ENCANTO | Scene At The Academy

The fact that she takes so much care in what she does, and someone who had so much personal investment in talking about this family in a musical way.
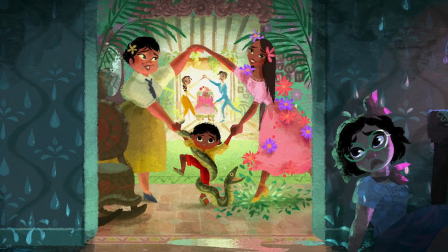What I did was just imagine a world beyond the world we live in now.
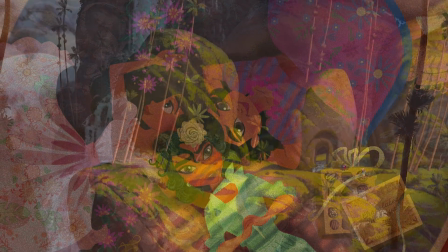And it's like there's another plane. And so in this world, in the story, people have magical powers.
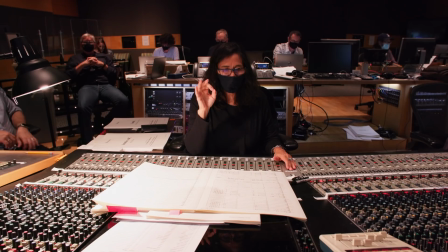And so it's almost like another dimension of sound.
It's just a lot you simply got to know.
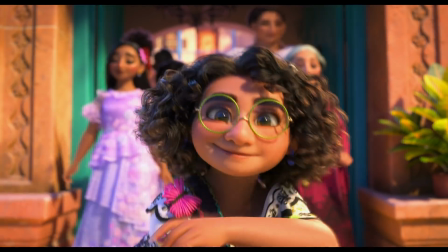So welcome to Family Madrigal, the home of the Family Madrigal.
So Familia Madrigal was a hugely challenging song, and we told Lin in a matter of just a few minutes,
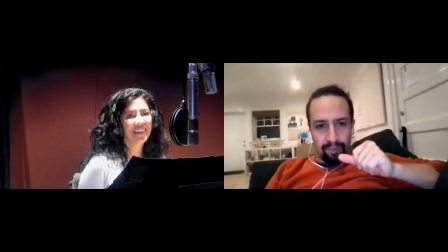the audience has to understand everyone in this family and the magical gifts needs to understand what they do for the community,
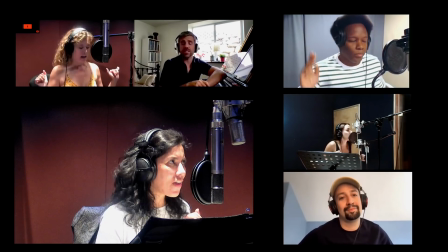and it had to be crazy entertaining. Nearly every cast member is actually part of a chorus. And it's a great showpiece for Mirabel too, because Mirabel is singing this song, and so her personality comes out.
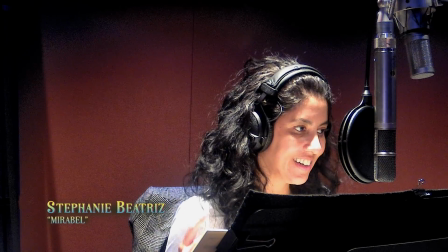Doors! Doors! Doors! Let's go!
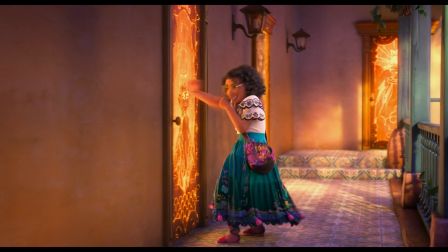This is our home, we've got every generation. So full of music, a rhythm of its own design.
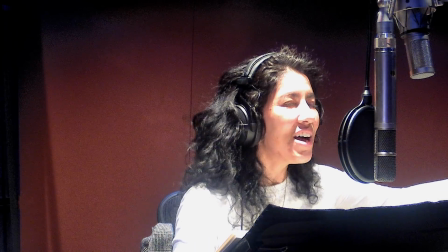This is my family, a giant constellation. So full of stars, and everybody wants to shine.
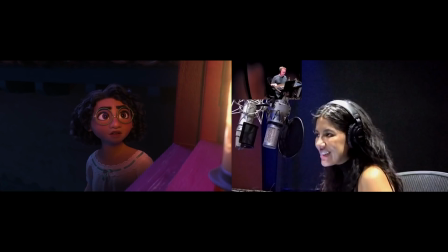Whoa.
Steph Beatriz is an amazing singer and an amazing actress, and it's been so exciting to write to her voice, which is incredibly musical and bubbly and just kind of perfect for Mirabel. I am such a big Disney fan, and I grew up with this music, and I grew up singing songs to myself in my mirror when I was a kid.
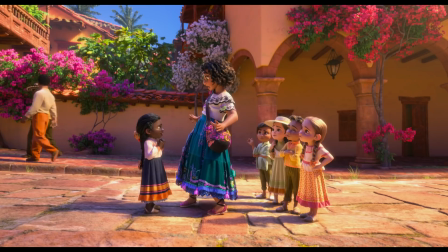The whole thing felt really surreal.
What's your gift?
And she goes, let me recap.
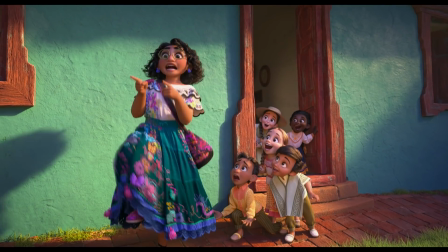Just a review. It starts with Abuela and then Tia Pepa. She handles the weather. Mirabel. My mom Julieta can make you feel better with just one arepa. Mirabel.
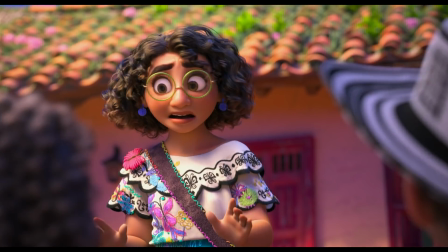And it gets faster and faster and faster. And that was really fun to construct. This incredible verbal fuselage, but it's all about avoiding the issue.
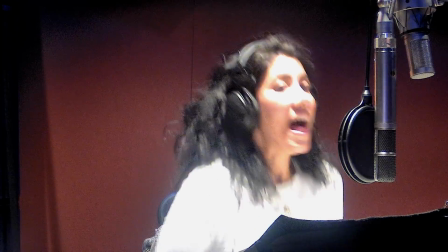And that's a really great way to reveal character.
That's life in the family, Madrigal.
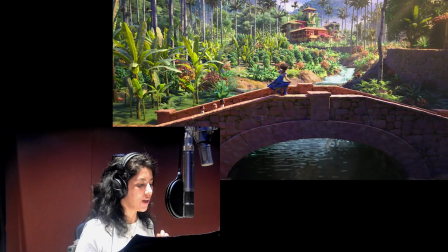Whoa. Now you know the family, Madrigal. Whoa. Where all the people are fantastical and magical.
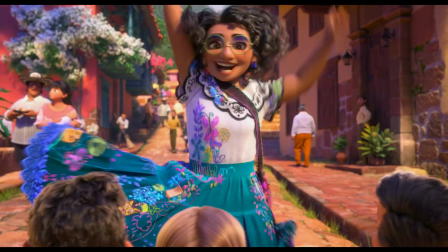Whoa. That's who we are in the family, Madrigal. Ta-da! Adios.
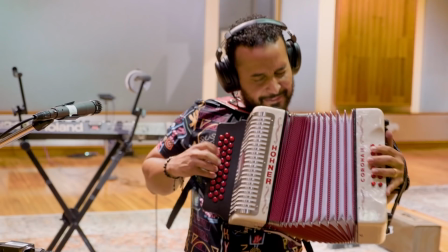Colombia Me Encanto is like a traditional vallenato. I was really inspired by Carlos Vives' music,
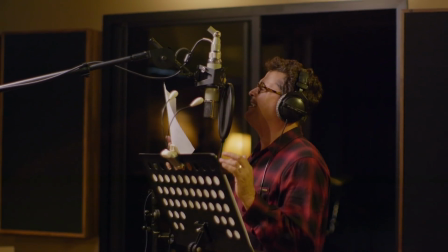and then to actually have Carlos Vives sing the song I wrote inspired by his work and his genre was just sort of the icing on the cake.
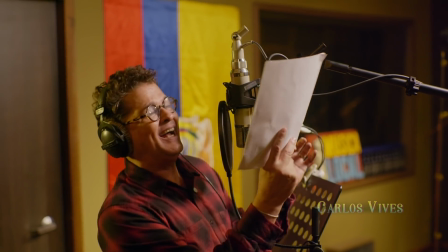Noche de fiesta, todos vienen a celebrar. Noche de fiesta, todos llegan para gozar.
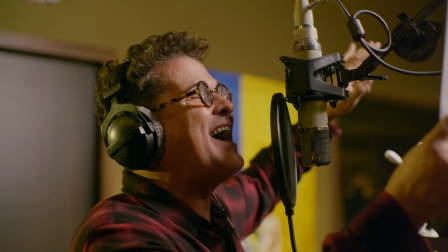Sigue bailando, contento en mi paraíso y revelando milagros en cada.
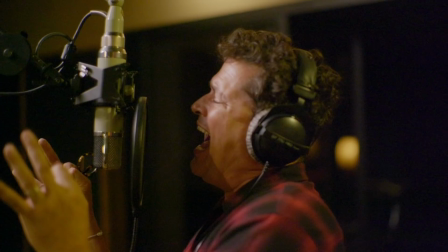This is a party song. You know, vallenatos are what we put on at parties. So I wanted to just write the most joyous song possible.
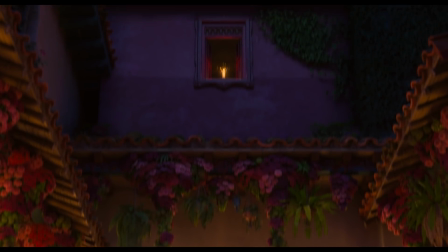And so it's the lyrics are all just sort of a love letter to this house, to this part of the world, and to Colombia itself.
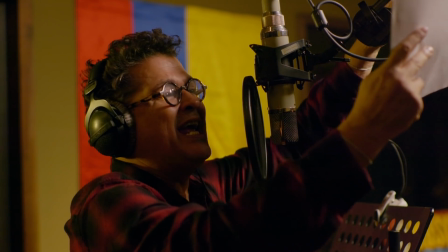To have the person who brought vallenato to the world be in this movie is just incredible. That was just a joy, beginning to end to write. And then it gets ratcheted up to the nth degree when you have Carlos's vocals and his incredible musicians on top.
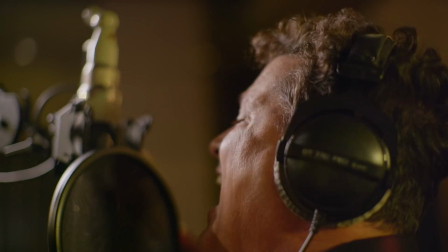Colombia. Encanto. Encanto. Encanto.
Luisa also has one of the most fun songs of the movie.
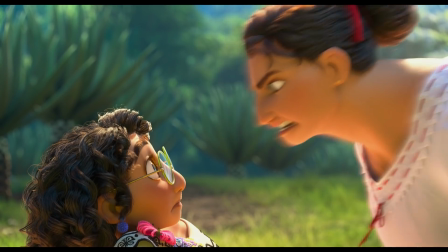I'm the strong one. I'm not nervous. I'm as tough as the crust of the earth is.
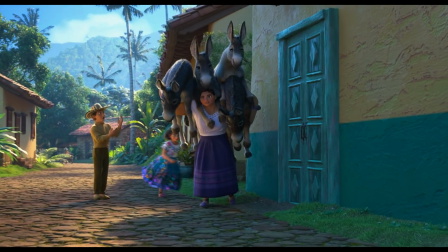Okay.
Once we've identified where the moments are that the character's emotions are kind of too big for words and need to have music,
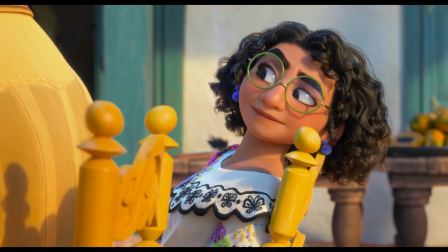then we hand it over to Lin-Manuel and he turns it into an amazing song.